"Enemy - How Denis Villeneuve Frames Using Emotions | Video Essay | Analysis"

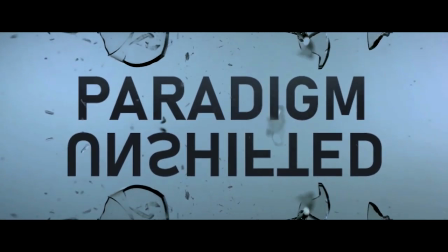[0:08] control. It's all about control.
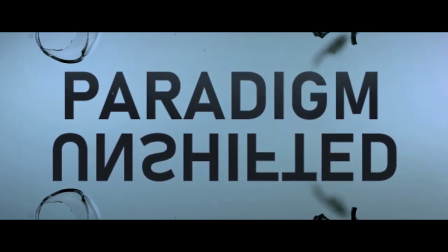[0:13] Every dictatorship has one obsession, and that's it.
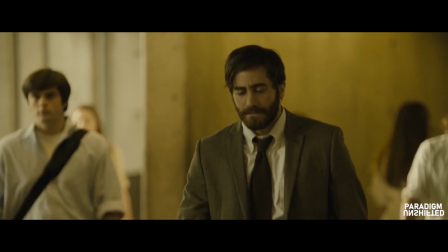[0:17]
One of my favorite movies that has created a league of its own is Denis Villeneuve's 2013 psychosexual thriller, Enemy.
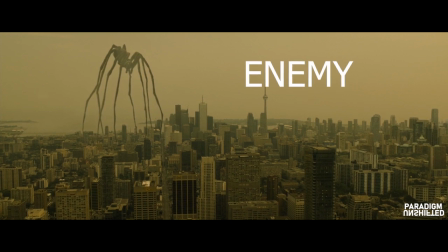[0:25]
The story revolves around Adam Bell,
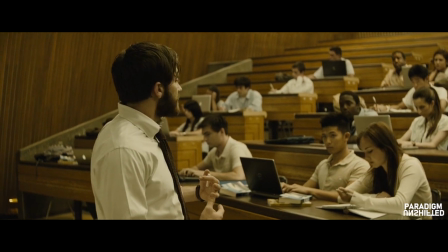[0:28]
a history professor at the UGT whose life monotonously fluctuates between teaching at his college and having an unsatisfactory relationship with his girlfriend.
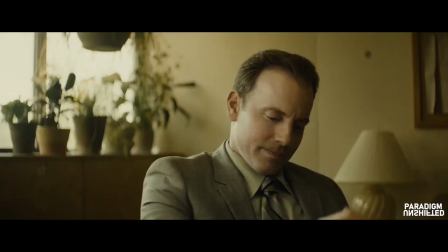[0:36]
On a usual day in his college, his colleague suggests him a movie.
Where there's a will, there's a way.
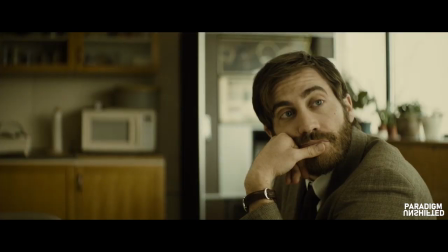[0:41] That's true. No, it's a movie. I saw it a little while ago, but I remember I liked it.
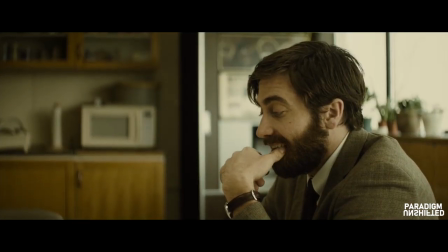[0:50] Where there's a will, there's a way. Yeah, that's it.
Which he reluctantly agrees to watch.
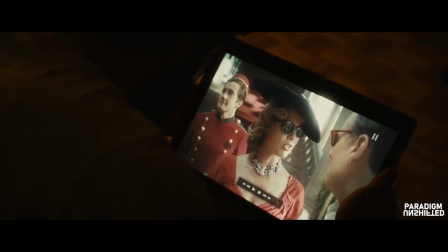[0:55]
Things start taking a turn when he notices that the bellhop in the movie is his lookalike.
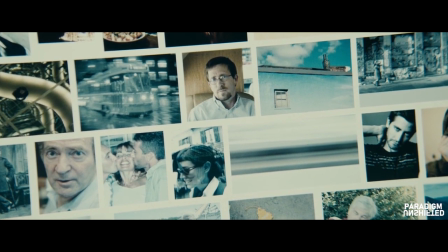[0:59]
He searches for him on the internet only to find out that the doppelganger named Daniel St. Clair, aka Anthony,
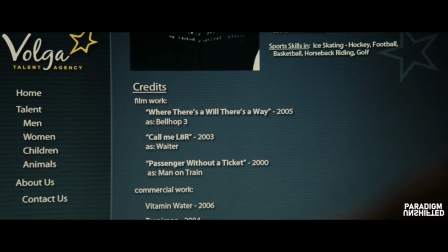[1:06]
is actually a struggling actor who has had a small fortune in finding some junior roles in some of the lesser known movies.
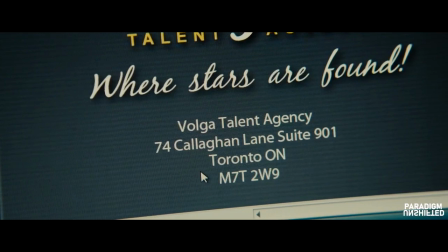[1:11]
Out of curiosity, he decides to visit the talent agency, impersonating Daniel to know his whereabouts.
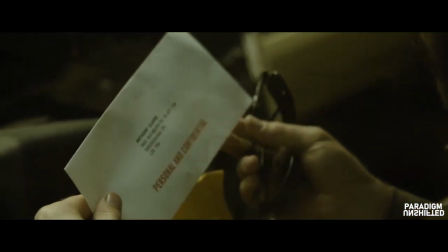[1:17]
As soon as he finds out where he lives, he goes to a nearby phone booth trying to contact him.
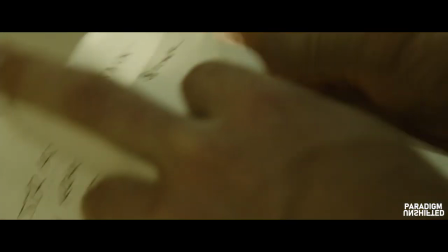[1:22]
That's when he accidentally encounters Daniel's wife Helen on the phone.
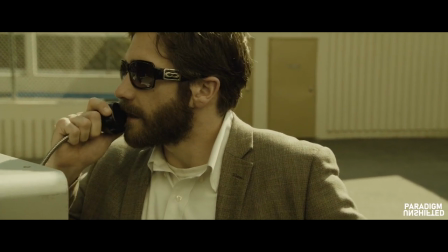[1:25]
The whole scene is just a smooth camera movement filmed in a single take of Adam talking without cutting to the character on the other side of the phone.
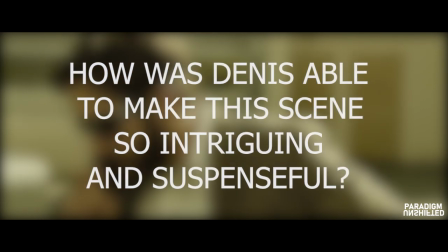[1:33]
Now the question arises, how was Denny able to make this scene so intriguing and suspenseful?
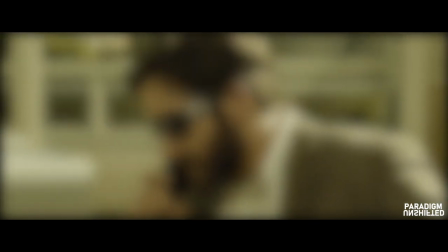[1:41]
There are basically 4 essential components here that I would like to focus on: camera movement, framing, dialogues, and sound.
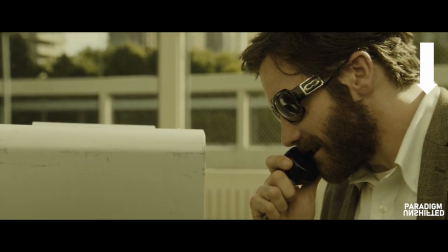[1:50]
Let's talk about the camera movement. This scene consists of the crane down movement of the camera, which metaphorically signifies that the situation is going downhill.
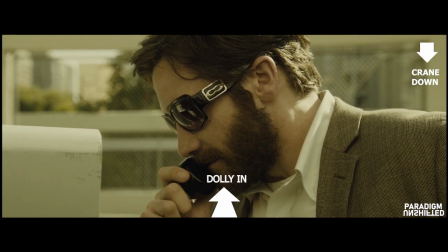[1:59]
Along with the crane down, the camera also dollies in towards Adam as the situation gets intense.
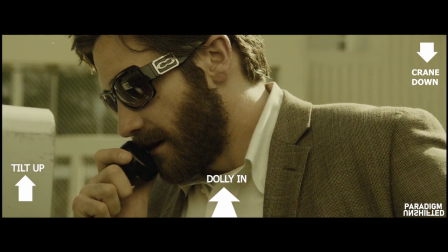[2:04]
Additionally, the camera tilts up, keeping the focus on his upper body, and comprises of a series of panning movements,
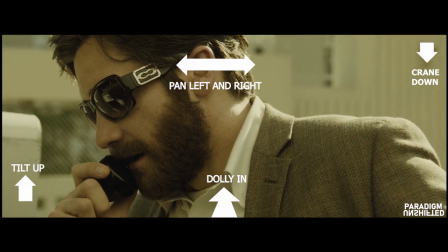[2:10]
positioning him into different parts of the frame as the scene moves forward.
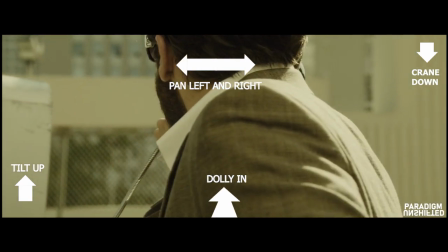[2:14]
This helps in setting Adam's mood and emotions, which are precisely described by the dialogue-oriented framing during the entire scene.
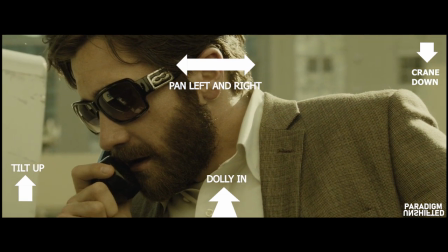[2:22]
Adding to this, it should also be noted that none of these movements come into effect till he hears the phone being picked up.
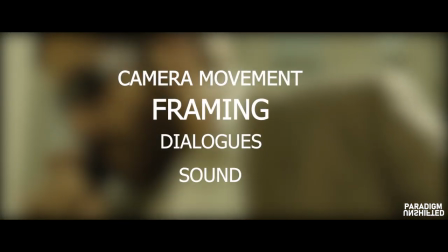[2:31]
Now comes the framing.
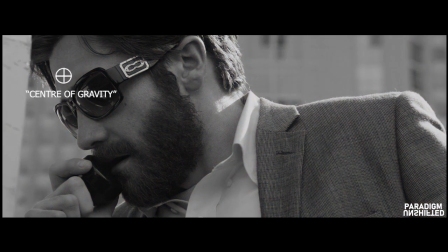[2:35]
Consider Adam's forehead as the quote-unquote center of gravity and divide the frame into 2 equal columns. In terms of conventional emotion, the right half shall be positive while the left half shall be negative. Let's further divide those into 2 more subhalves, giving us a total of 4 columns.
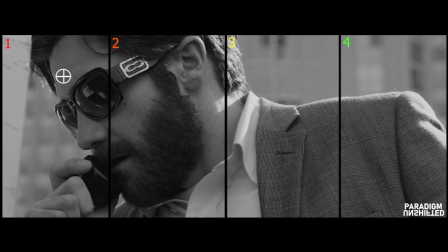[2:51]
Let's number them and color code them, more like a danger meter. The leftmost column portrays the worst of Adam and the rightmost column his best. The first column from the left indicates that he is stressed up and anxious. The second column signifies that he is trying to calm himself down.
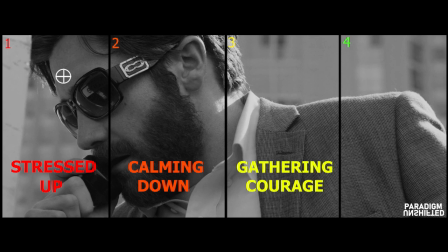[3:07]
The third column suggests that he is gathering his courage, while the fourth one will imply that he is relaxed and confident. Now, even though Adam Bell is standing at the same place in this entire scene, it is the camera movement and framing that does the magic.
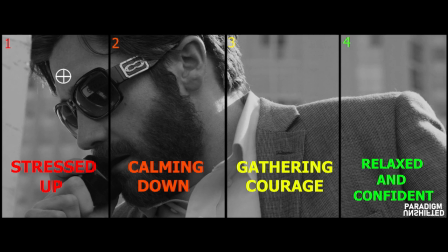[3:21]
This is really masterful of Denny to make the conversation so indulging, not just with the dialogues, but also by framing Adam in a particular way to raise emotions.
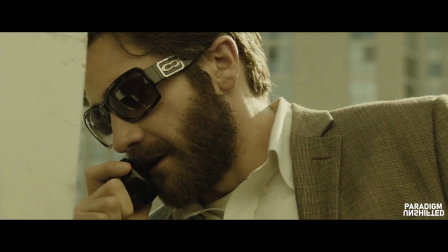[3:32]
Now comes the dialogues. The vital part of almost any scene that can give an emotional push to the character,
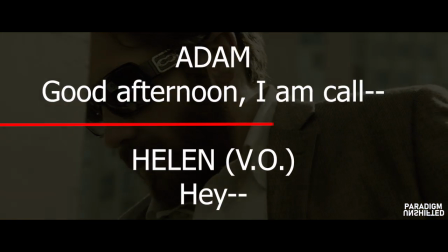[3:40]
making him feel pressure and take unexpected decisions, which is something that happens with Adam in this scene.
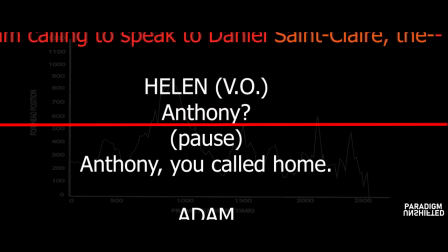[3:46]
Javier Golom brings out this brilliantly structured set of dialogues, which when plotted in a graph of forehead position with respect to frame number or time,
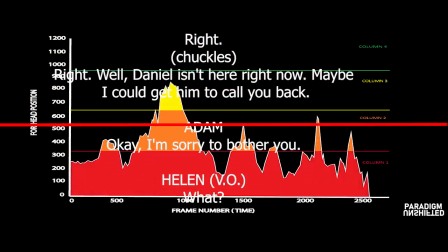[3:54]
yields values forming a line that shows an emotional shift in Adam with every dialogue of conversation between Adam and Helen.
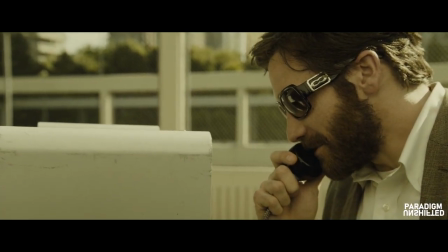[4:01]
Although we are focusing on Adam in this scene, Helen's mood can also be interpreted at a very specific level.
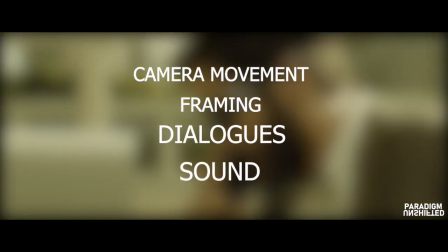[4:08]
Now let's look at the sound.